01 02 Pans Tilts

As we mentioned before, panning is like moving our head from left to right and back.
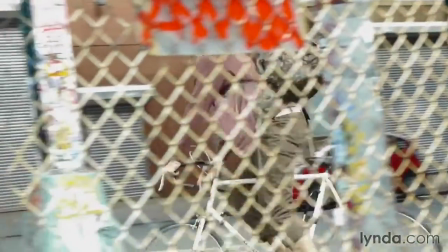Panning can be used to follow a subject as it makes its way across the frame.
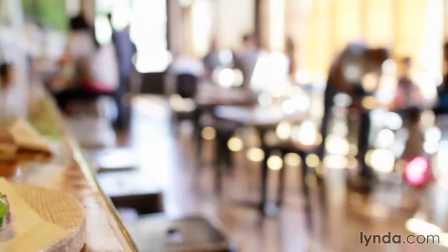Or it can be also used to redirect the viewer's attention to reveal new details.
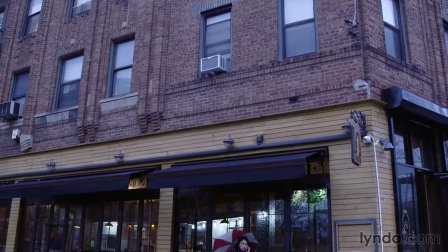Tilting is like moving our head up and down. This technique can be used to bring the viewer into the scene,
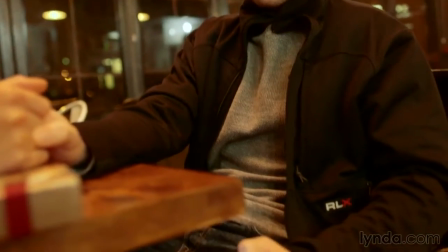emphasize the importance or significance of a subject, reveal new details in the scene, or emphasize the vertical size of an object.
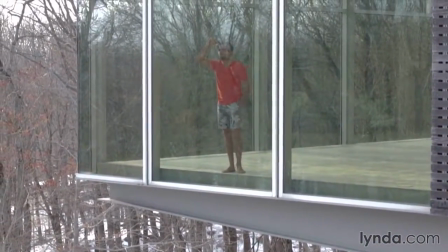We often see pan and tilts being used together. Because the pan and tilt mimics the motion of the human neck, we often use them to create or recreate a character's point of view, also called POV, or establish a sense that the action on screen is being observed by others. When panning and tilting, it is also important to consider the height of the camera when plotting our shots, as it will determine the perspective from where the audience views our subjects.
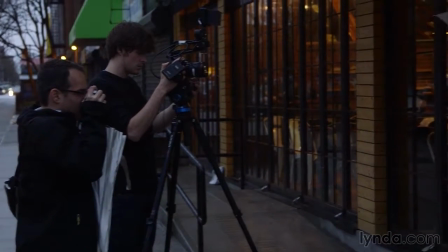A quick example. Check this out. The camera's height is about the girl's eye level.
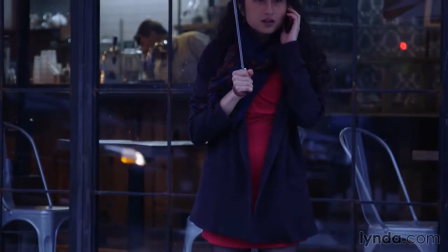When we tilt down or up, the results are drastically different.
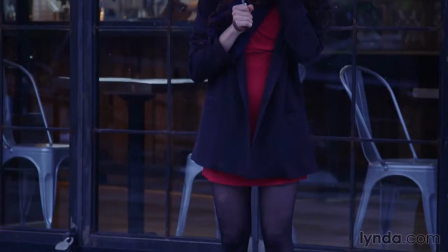When tilting up, it looks like someone is looking at her shoes and then her face.
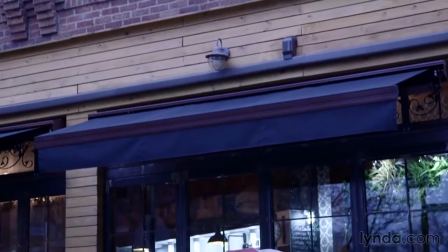When tilting down, it seems like someone is looking at the building and suddenly discovers there's a girl waiting for someone.
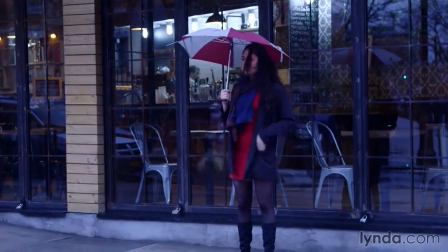Panning a subject with a long lens
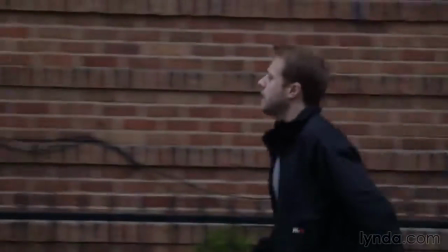increases the perceived speed of the motion and can give the impression that the subject is being followed or watched. Panning is often considered as in-camera editing, since we can go from subject A to subject B and back to A without interrupting the integrity of the scene. By doing this, we can add a layer of realism and give the impression that the situation is happening in real time. Very quick pans can also be used as transition between scenes. And there's something else to consider. The speed of a pan or tilt can greatly influence the perceived effect on the viewer.
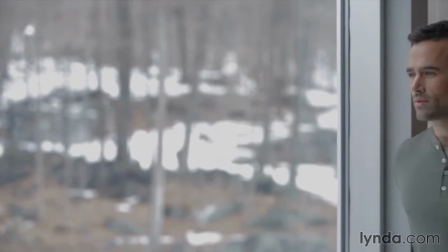A slow pan or tilt forces the viewer to take in all the visual information of the scene as it enters the frame.
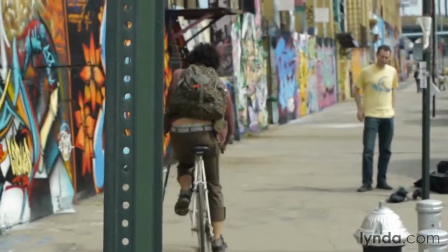A fast pan or tilt can disorient the viewer and jolt their attention to a new point of focus.
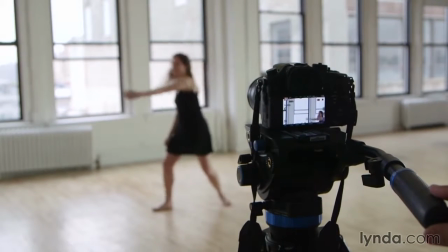In order to capture truly smooth movement, it is essential to properly set up and counterbalance the tripod. We need to fine-tune the tension so the tripod does the heavy lifting for us. If we have the luxury of blocking out our shots, we should practice the movement multiple times before even rolling the camera and adjust the tension accordingly. Generally speaking, we want to set the tripod's head with less tension for close or fast moving subjects and increase the tension for slow movements. Additional tension often helps if for any reason we find it difficult to keep the shot steady. Sometimes this happens with fully lit cameras. More often than not, we want panning as well as tilting to be steady and fluid, unless of course the story calls for camera shake.